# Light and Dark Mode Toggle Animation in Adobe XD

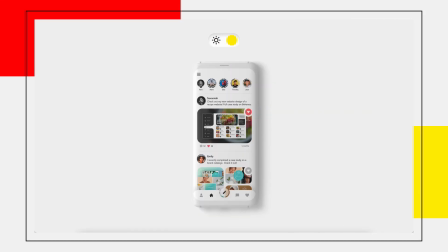0s
this XD animation tutorial, we're going to be learning how to design a toggle switch that lets you flip between light mode and dark mode in XD.
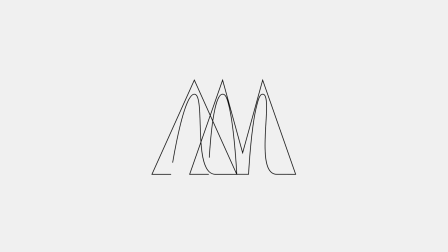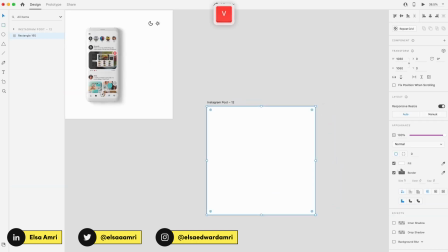16s
So I've got my artboard already open here, and I'm going to start out by drawing a rectangle and applying a color that I want to be using for my light mode, so slightly gray.
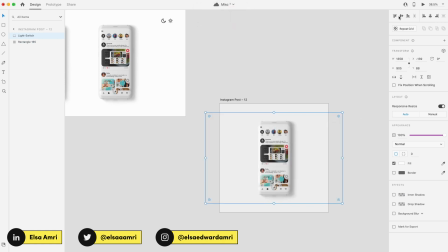24s
And then I'm going to copy the light mode version of my screen that I already have prepared and place it in the center of my artboard.
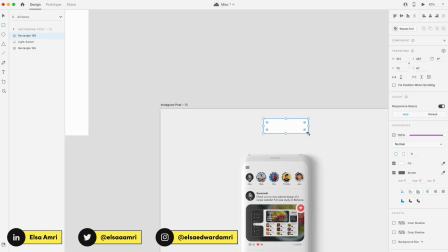31s
Now I'm going to start drawing the toggle switch design.
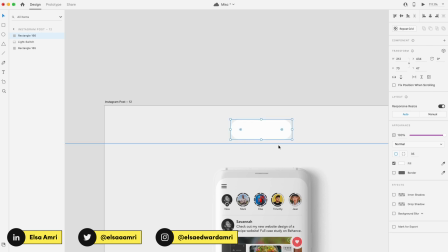35s
It really helps to Google examples of other toggle switches if you aren't too sure how to design your own, and that's what I did in advance as well.
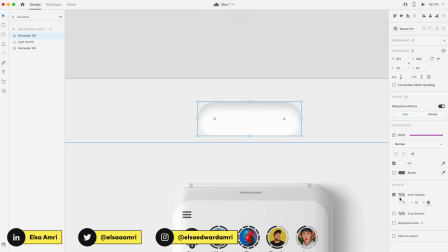42s
I'm going to apply an inner shadow to it just to add a bit more depth to the design as well, but I'm going to keep it pretty simple.
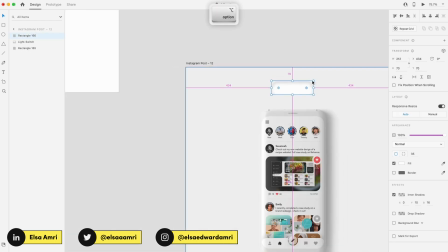49s
Decrease the opacity of the shadow as well so it's not too opaque.
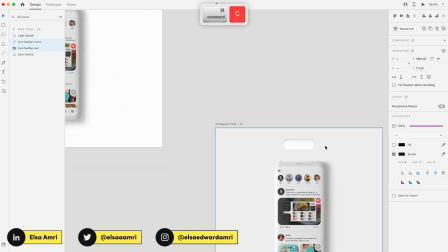53s
I'm going to then grab my two moon and sun icons that I'm going to use to represent light mode and dark mode,
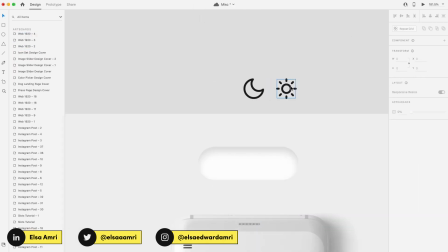60s
so sun being light mode and the moon being dark mode. I'm going to grab my sun design and place it in my toggle.
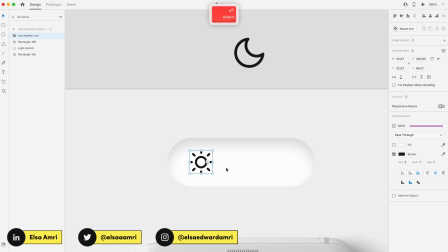67s
Since our first artboard is going to be representing our light mode design, we're going to be starting out with the sun icon and then transitioning to have the moon icon appear. I'm now drawing an ellipse that I'm going to use as the switch part of my toggle.
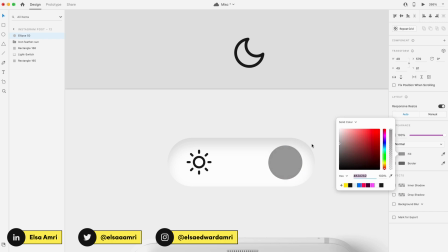80s
In terms of color, because I want to represent light mode, I'm just going to go with a yellow, but you could really go with anything else that you wanted,
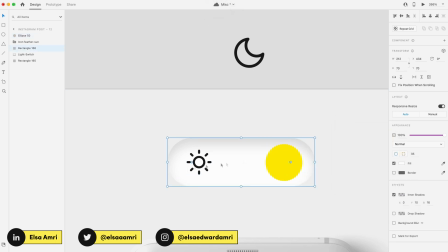87s
and then just adjust the sizing as well so it looks as intended. And then obviously decreasing the size of your switch too, just playing around with it until it looks exactly as you'd like.
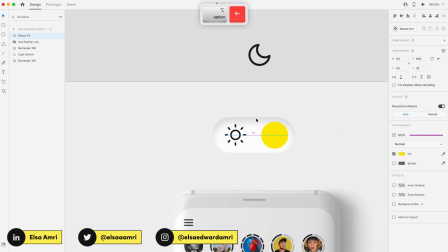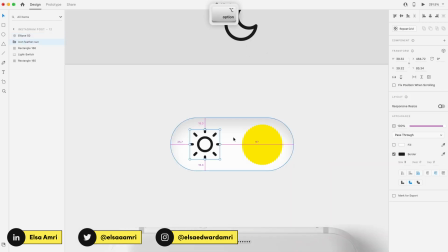I feel happy with how it looks. I'm gonna grab my moon icon. I'm just gonna make sure that size-wise it is the same height as the sun icon for consistency,
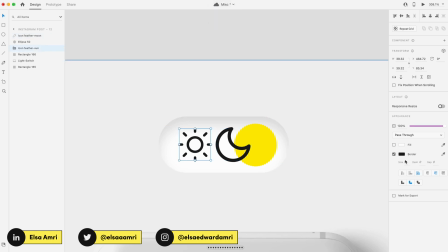121s
and I also want to make sure they both have the same border sizing as well, just so that also remains consistent too. I'm gonna place the moon icon behind my yellow ellipse because I only want that to appear when we switch to dark mode.
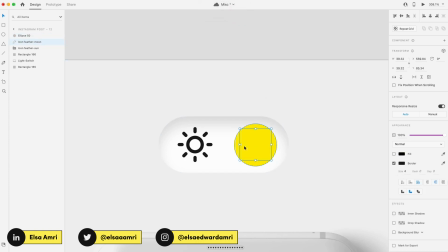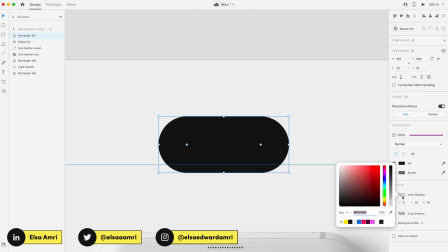144s
Now that I've done that, I'm going to duplicate the rectangle I had drawn initially and then change it to be a more darker color.
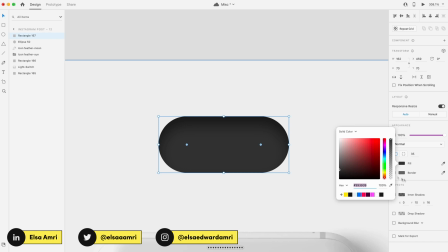152s
And this is going to be the color that the switch turns into for the dark mode version.
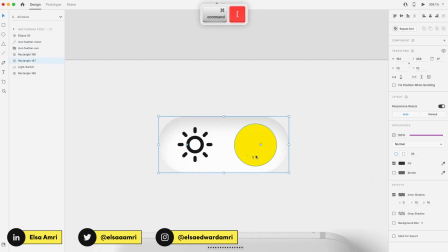156s
So I'm going to want to increase the opacity of my inner shadows so that they can be seen more clearly against the darker background. You'll also notice that you can kind of see a thin line of the dark mode switch background. So I'm going to actually make it completely transparent, so set the opacity to zero as well in light mode,
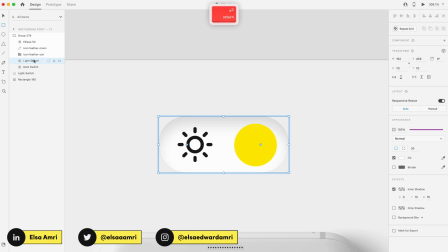174s
that way you don't see it at all, and then in dark mode it would be 100% opacity,
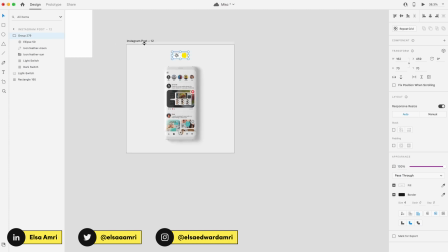179s
and vice versa for the light switch as well. Now that that's done, I'm going to group them and duplicate my artboard,
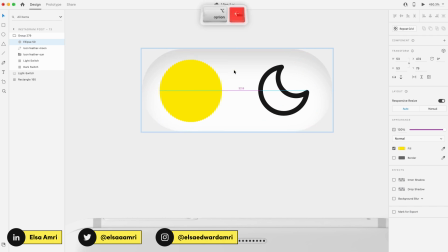185s
and in my second artboard I'm going to rearrange the elements to show what my switch would look like in light mode as well.
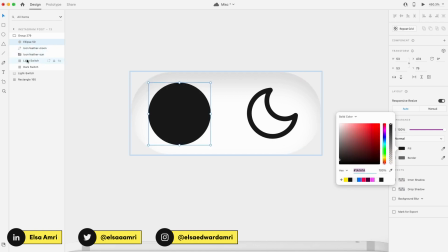194s
So for the switch ellipse, I'm going to change the color.
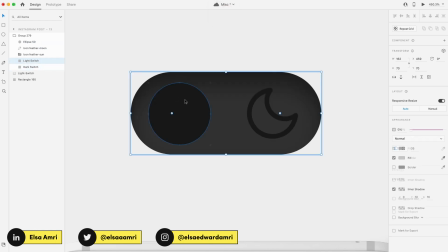197s
I'm going to set the light switch background to zero opacity and the dark switch light background to 100%.
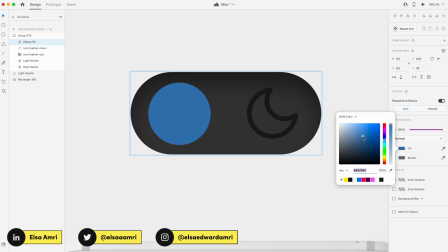204s
And as for the switch color, I'm going to go with like a bluish purplish color just to represent nighttime. But really is not too much of a factor what you go with. And then I'm going to change the color of my moon icon to actually white so it can be seen against the background.
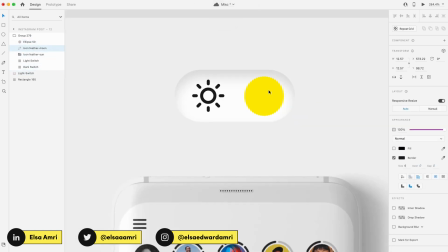226s
Also, I want to decrease the size of the hidden icons with each switch.
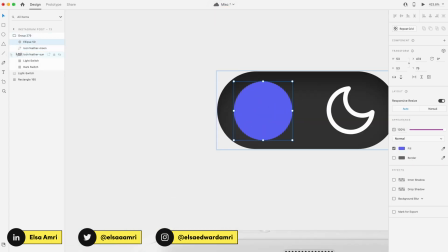231s
So in dark mode, it's the sun icon, and in light mode, it's the moon icon.
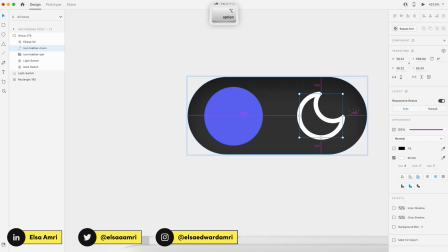234s
Just so there's more of a depth to the animation, you can see the icon kind of increase in size and pop out as you transition between modes.
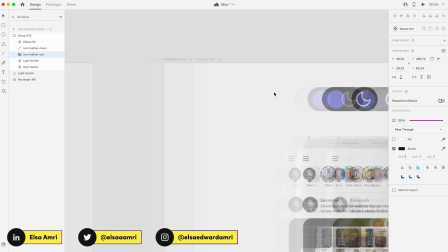243s
I also want to make sure the positioning of my icons is the same in both artboards.